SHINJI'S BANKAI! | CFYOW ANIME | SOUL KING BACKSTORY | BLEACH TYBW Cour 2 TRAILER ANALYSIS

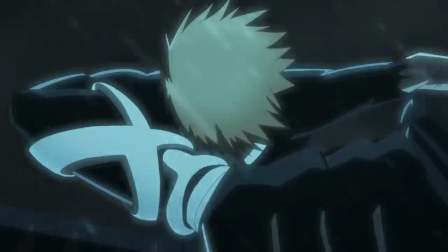It's extremely entertaining seeing how talented veteran animators are coming out of retirement just to work on this big property.
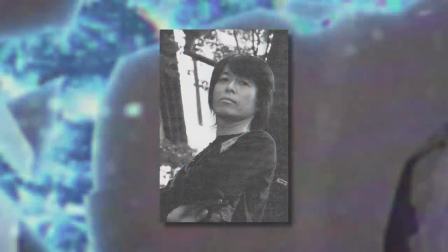It's simply amazing stuff. So Atsushi Wakabayashi is a more than welcome entry into Bleach's animation staff.
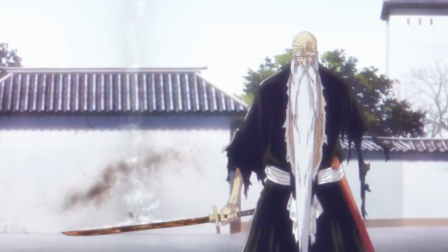Most of the other Bleach staff have remained unchanged.
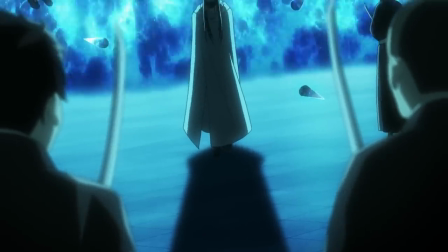Saori Goda is still in charge of colour design, Kazuhiro Yamada is still the director of photography and Masashi Kudo is still the character designer.
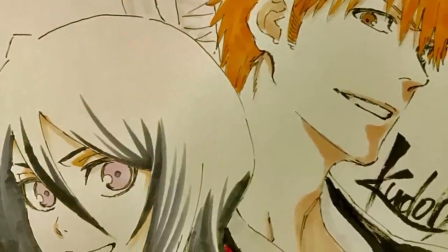Though I'm keeping my fingers crossed that he actually does some animation in the second core.
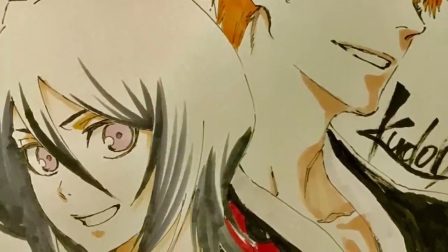Because despite normally taking the position of character designer, Masashi Kudo is in fact a phenomenal animator.
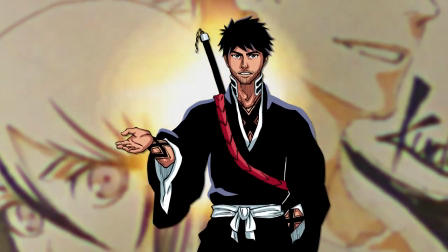So I hope that he gets to show off a bit more in core 2.
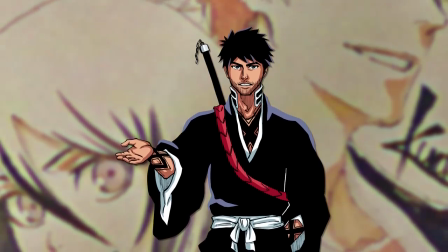And because I've already talked about Takashi Hashimoto's participation as an action and effects animator, I'd want to round up and start getting into the really fun stuff.
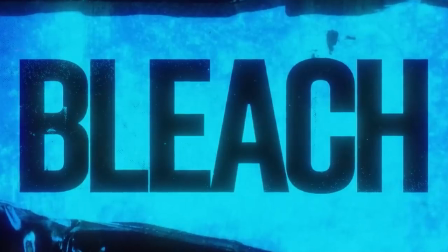Let's speak about the art and animation that we've seen from this all new trailer.
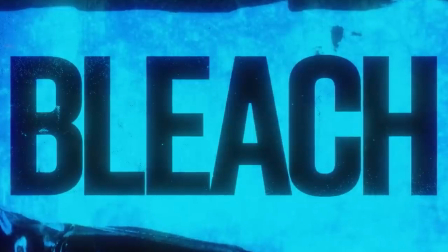Beginning with just the first few shots in the trailer, we can see that the Taguchi aesthetic is still going strong.
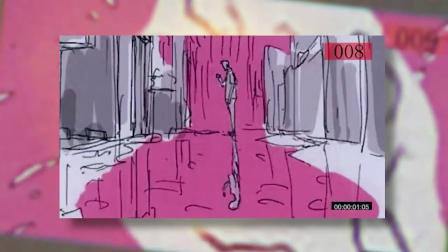And while I was initially sceptical of his directorial prowess, Core 1 definitely cemented my faith in his abilities,
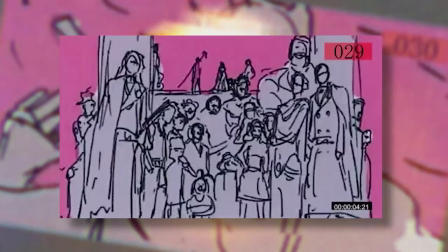and he continues to raise the bar with his gorgeous compositing and shading here.
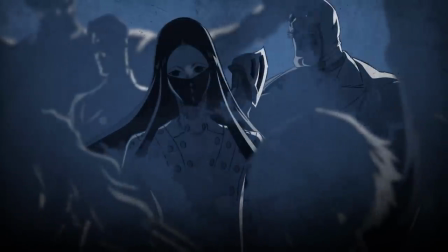I have spoken about how Core 2 will be placing a specific emphasis on the unique colour reishi for each Sternritter.
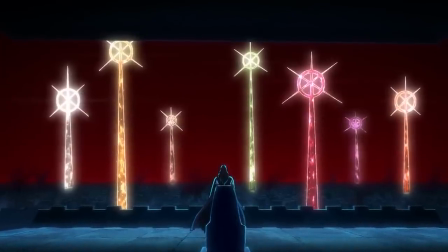We see in the trailer a shot of Juhobak watching the second invasion with different coloured Quincy crosses,
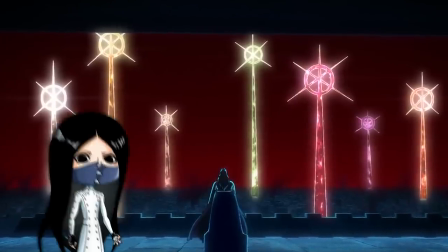with each colour representing a specific Sternritter, like the purple Reishi being Asnod, red being Bambiata, and green being Candice for example.
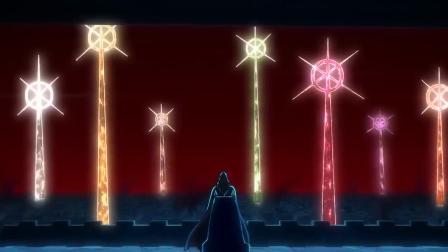This is again Taguchi and the team utilising visual effects to personalise the Sternritter even further,
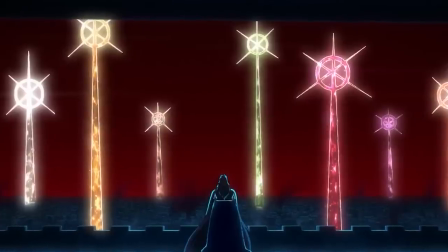hopefully making each of them feel more memorable within the anime adaptation.
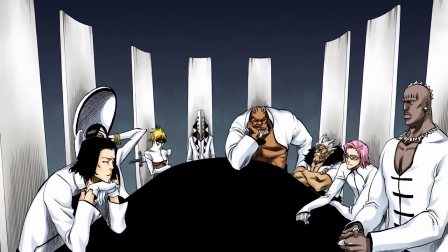Because I know that a lot of people complained about the Sternritter just not being as impactful as the Espada, and I feel that this is really selling them short.
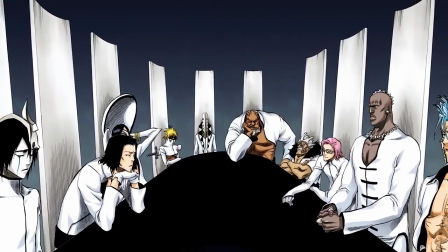There are truly some incredible characters amongst the Sternritter,
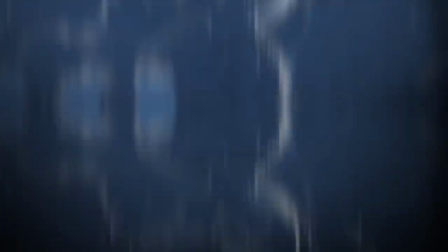and hopefully Kortu shines a spotlight onto them. and provides us with some amazing moments involving the Sternritter,
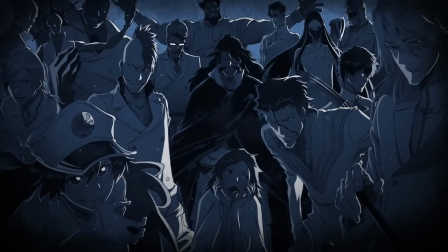who take part in several key battles during this next portion of the story. There were also some really nice stylistic choices made during the trailer,
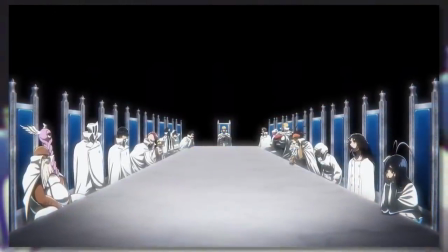like the callback to the Espada during that scene where we see the camera pan out across a long table that the Sternritter are sitting around.
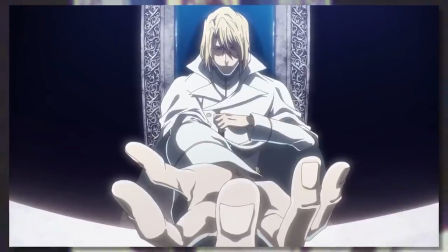Hashward is also made to look really imposing as he is sitting at the head of the table, as he reaches his hand out looking as menacing as ever.
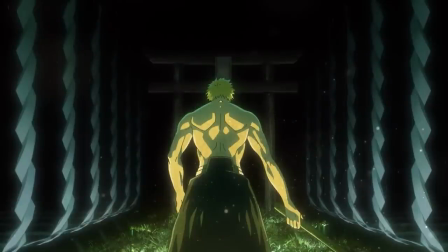Now another visually impressive shot within the trailer was of Ichigo after he completes his training with Ichibe
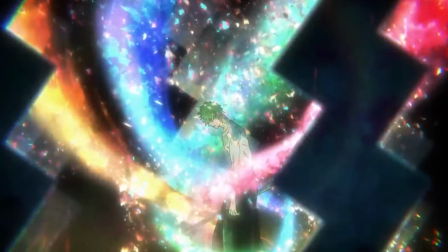and we see this multi-coloured aura emanating from his body with these amazing particle effects.
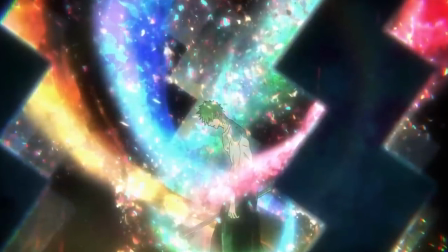This showcases that Ichigo has in fact undergone a tremendous transformation which
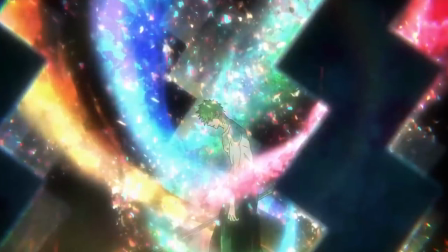emphasises Ichibe's words that Ichigo has surpassed an ordinary Shinigami.
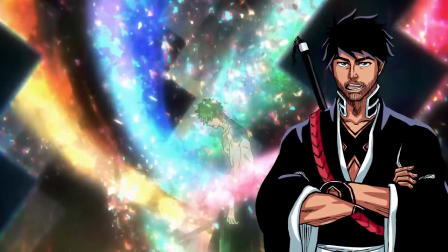Now these colours also represent the multiple different powers within Ichigo's soul, like the red for his hollow side,
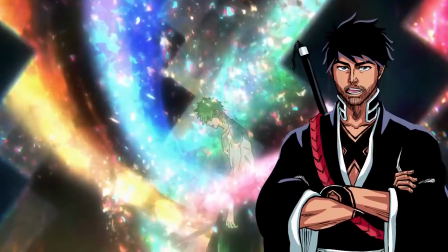golden for his Shinigami side, blue of course for his Quincy side, and finally green which represents his fulbring powers.
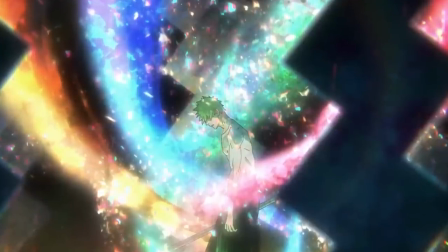Now this indeed has some interesting lore implications, but I'll dive into that in detail later on.
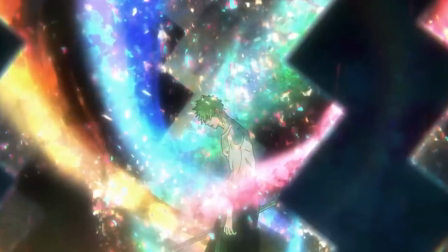Now when it comes to the topic of CG in anime, it's really rare to find any love for it,
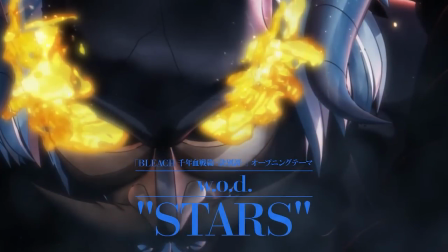and Komamura's Bankai transformation has in fact been done in CG, and there have been some people reacting to it negatively,
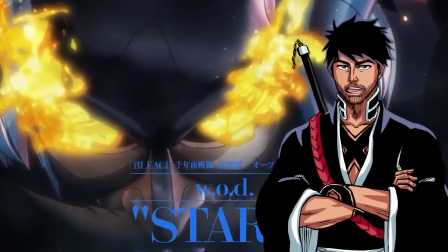but I don't really see an issue with it personally. I think that people are so used to seeing bad CG in anime that they automatically assume that any CG in anime is bad.
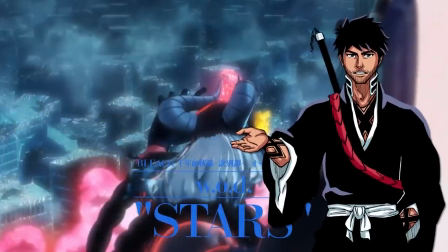But Komamura's Bankai looks really well done from the shots that we see at least in the trailer.
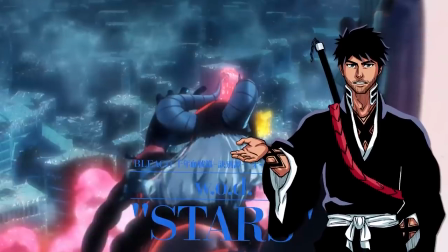Especially this over the shoulder shot where he is about to strike Bambietta which is really impressive when you see all of the compositing.
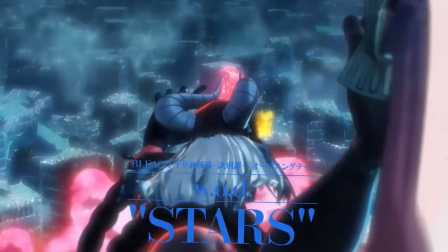Like the detailed background, the smoke clouds,
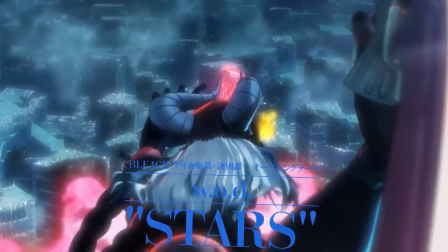the red reishi emanating from his Bankai and then of course Bambietta and her red holy form which looks better than what I was expecting.
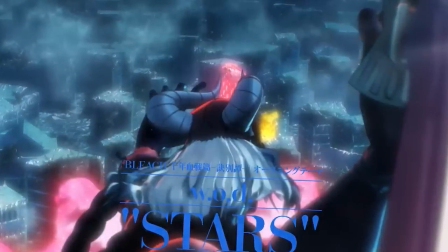The CG model also fits well into the scene and it doesn't look too jarring which is often the case for most CG models which are placed amongst 2D art.
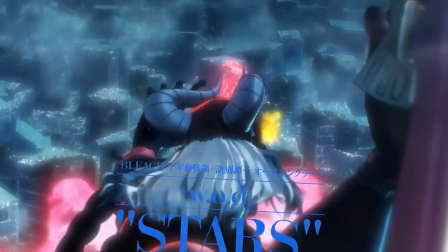Interestingly enough this trailer shows off very little animation and it's the complete opposite to Jujutsu Kaisen Season 2's
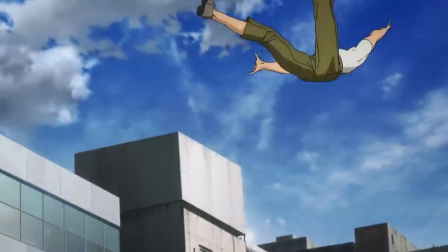trailer which showed off a lot of its strong animation from the most anticipated moments from the hidden inventory arc.
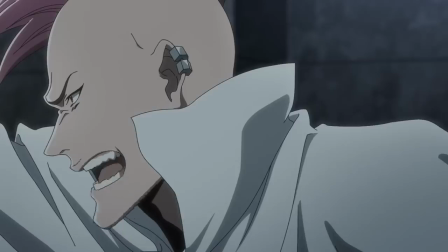Bleach on the other hand only shows very short snippets of cuts from low priority episodes.